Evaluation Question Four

So it was so important in also obtaining an audience, because after the green screen that's shown,
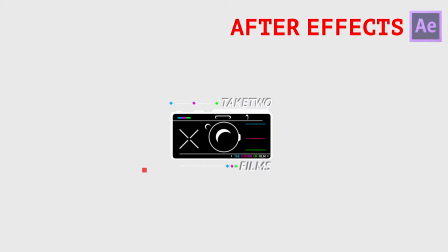8:01 the MPAA splash logo, I really wanted to sort of interest the audience, so by using an interactive and different
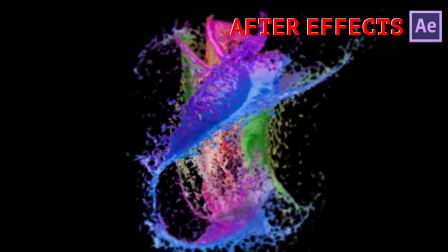8:08 logo for Take Two Films, which is my made-up production company,
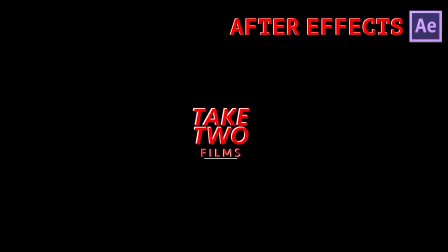8:11 I felt that I could really sort of make the trailer look that little bit more realistic and like they're actually watching a film that's been made with a high budget.
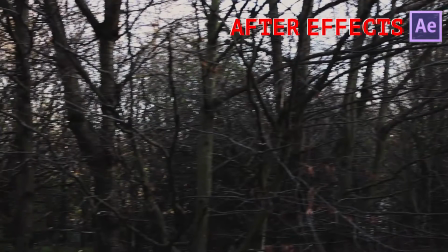8:19 Double exposure was something that I saw during the opening title sequences in True Detective when I was researching into this,
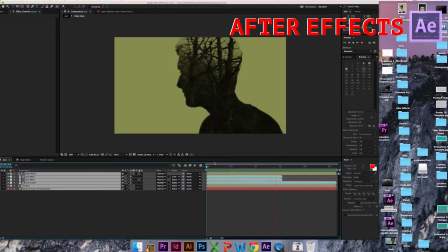8:25 as I needed a different kind of inspiration, and I feel that the two main characters in this inspired me,
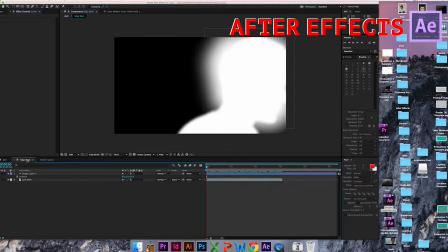8:30 but I also took inspiration from the double exposure, and I wanted to create this ever since I saw it in my AS research.
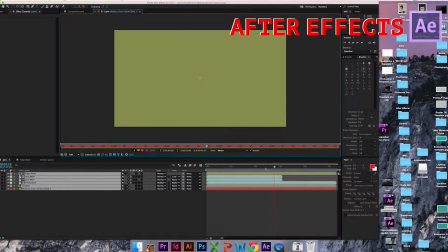8:35 But I found a tutorial online and on YouTube, and I wanted to combine the plain rating law rules with double exposure,
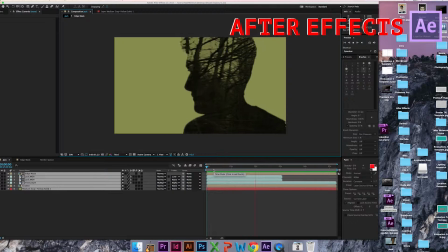8:41 and I did so by filming my protagonist against the green screen, filming an outside landscape video of a forest location,
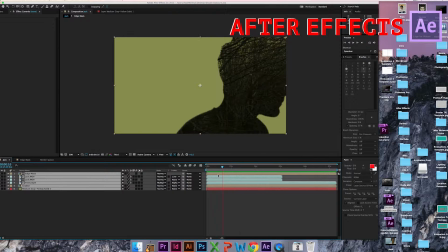8:47 which could then come into the trailer or the actual film, do the audience decide to go and watch it,
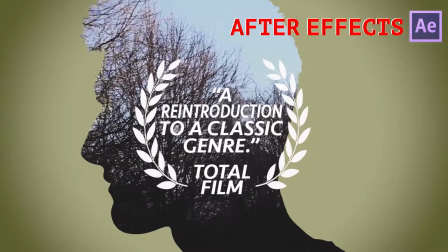8:51 and then keying it out in After Effects so that my protagonist was faceless and the double exposure was animated and perfectly put into my trailer for quick breaks in the action and to really
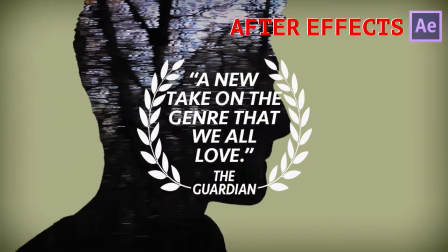9:00 make it look realistic and like a real trailer.
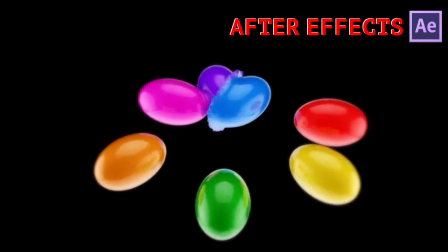9:02 This is something that I felt made my trailer so successful, and it made it look even better because it's something that is unique and unseen in the trailer.
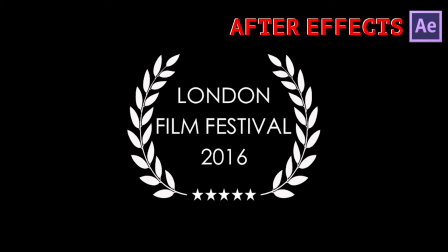9:09 In order to do this since the start, make my trailer conventional but also develop simple conventions into something that look artistic and of high quality.
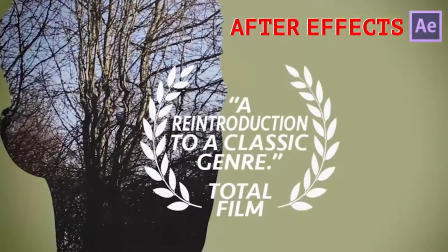9:16 In my opinion, After Effects demands so much care, and the smallest detail, like a tear in my green screen,
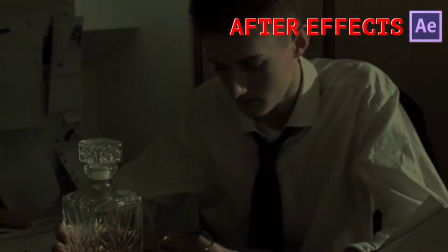9:21 could have made my double exposure look half as good, so I had to spend so much time making and editing these before I edited my trailer,
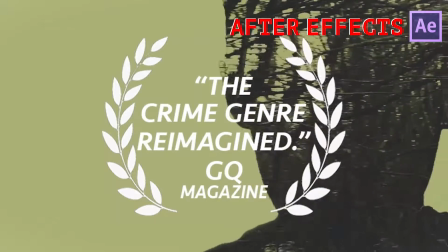9:28 as I wanted to ensure that they fit in with my clips and weren't of a low quality in comparison to the clips that I use.
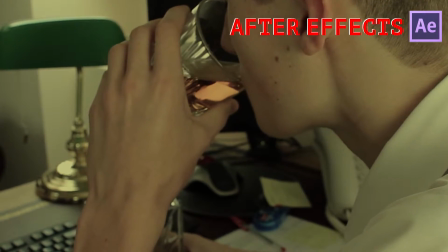9:32 That's why I had to spend so much time when preparing the video and using the tripod so there was no shake in the actual recording, so it didn't affect the double exposure in any way.
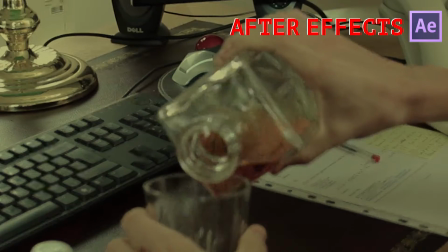9:41 So I had to really make sure that the setup was perfect for the double exposure, because the software is so demanding,
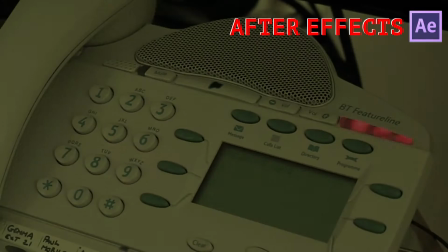9:46 because you really need to pay attention to the details that you're recording so that you can then process it,
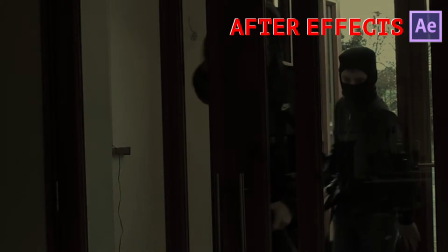9:51 and in post-production when you edit it,
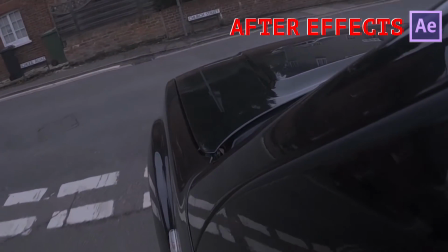9:53 it really needs to be specific and precise so that the keying and it can really sort of take out the background, and it can really sort of make the character
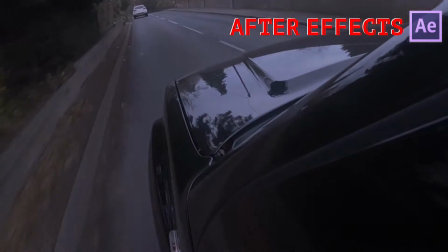10:02 actually realistic, so you can actually notice that it's an actual person rather than anyone else or something that's completely made up.
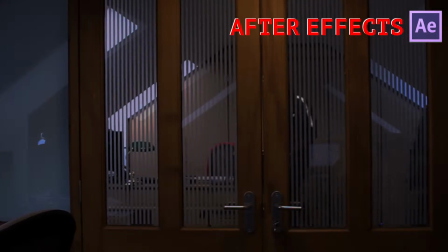10:08 And I really needed to use After Effects for this, because I don't think any other software would have done it, and After Effects is so great to create animations and also effects like this,
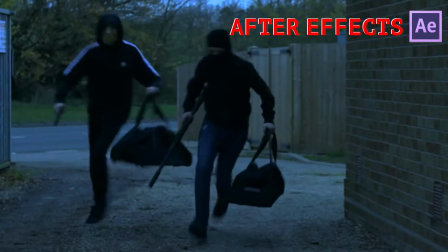10:17 as I also found other effects like the Hemlock Grove bipolar personality sort of effect, where you can have a split personality of someone.
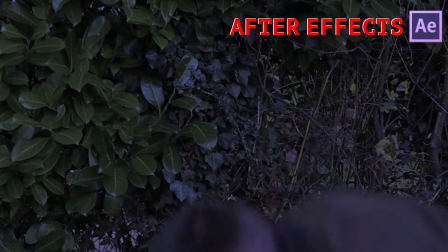10:24 But I thought that this was so good because it could be used so well for a trailer, and that's why I decided to recreate it.
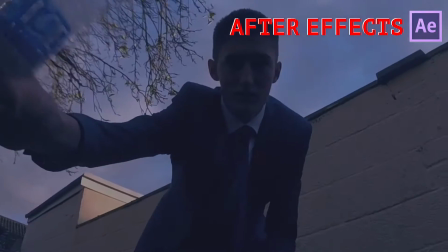10:30 And it did take a lot of time, but it was time that was well spent, because the time that I'd saved on Photoshop and Premiere Pro and also my filming, I could then put into this,
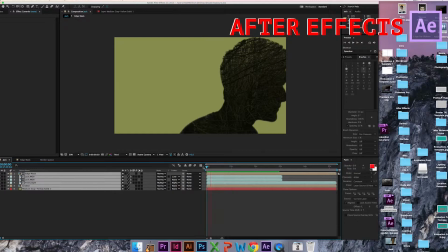10:39 and this took so much time, but I felt that it was very worthy, and it's something that I really wanted to use, and I'm so glad that I created it and also fitted it into a trailer, which is something that I didn't think that I would be able to do when I started my research and planning.
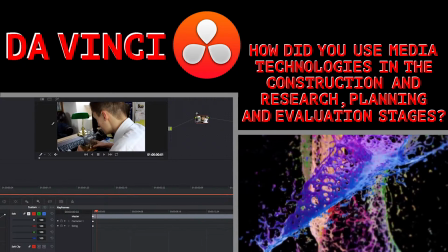10:54 DaVinci was so important and fundamental in making my clips look industry standard and not that of a simple filter used in Photoshop or in Premiere Pro.
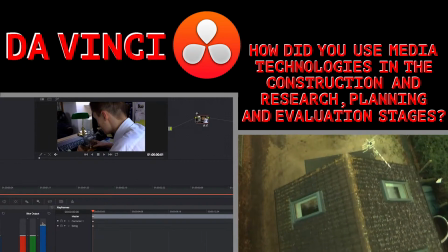11:02 I wanted my film to take place in so many different locations, so filming on separate days would take up so much unneeded time that I needed for editing, so I opted to colour grade them differently,
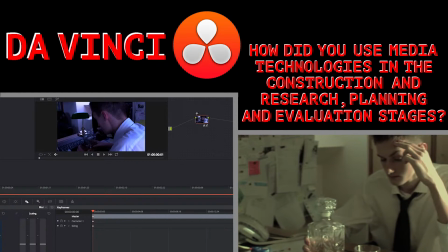11:10 so my film explored different dates, times and locations by adjusting the brightness and the filter that is used.
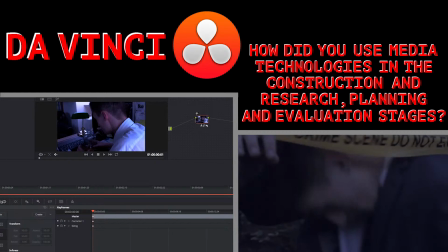11:15 I used the blue filter with a higher use of exposure to show that my character was working into the early hours of the morning,
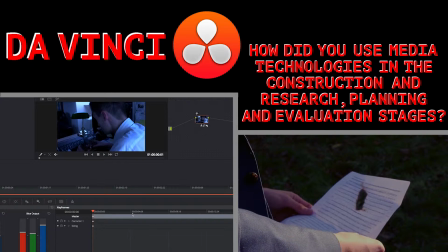11:20 and a darker yellow filter to show that my protagonist was working until the sun goes down,
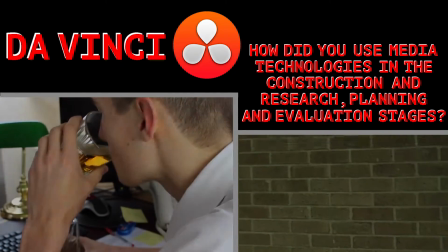11:25 and these are the clips that are filmed at around the same time. And I've done this to show that my protagonist has sort of a workaholic nature and he's persistent on catching this criminal,
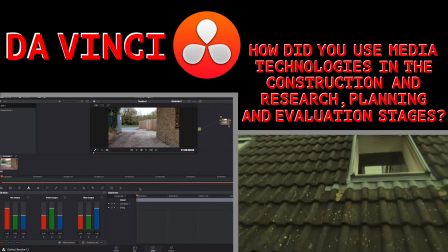11:34 but then also it shows that his lack of interest in his personal life as his family is suffering as a result,
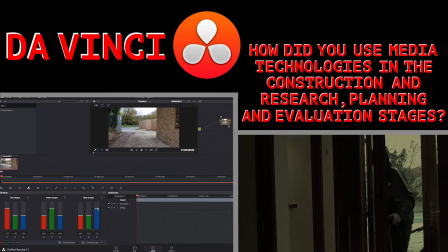11:39 and that's why he has to face two different battles, one against the protagonist and one against winning his family back. And I felt that doing this through the use of the filter and the colour grading was so perfect,
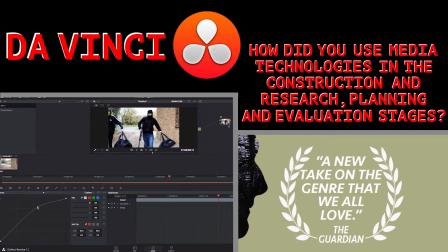11:49 because they match together so perfectly, and even the smallest details can create such a great effect.
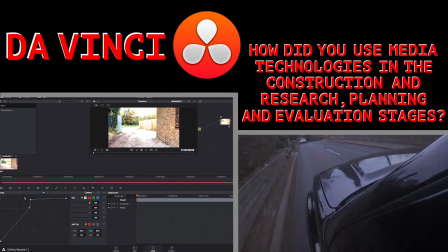11:54 And this was used on most of my clips, and I explained in my colour grading research that I could change a boring clip into an atmospheric connotation.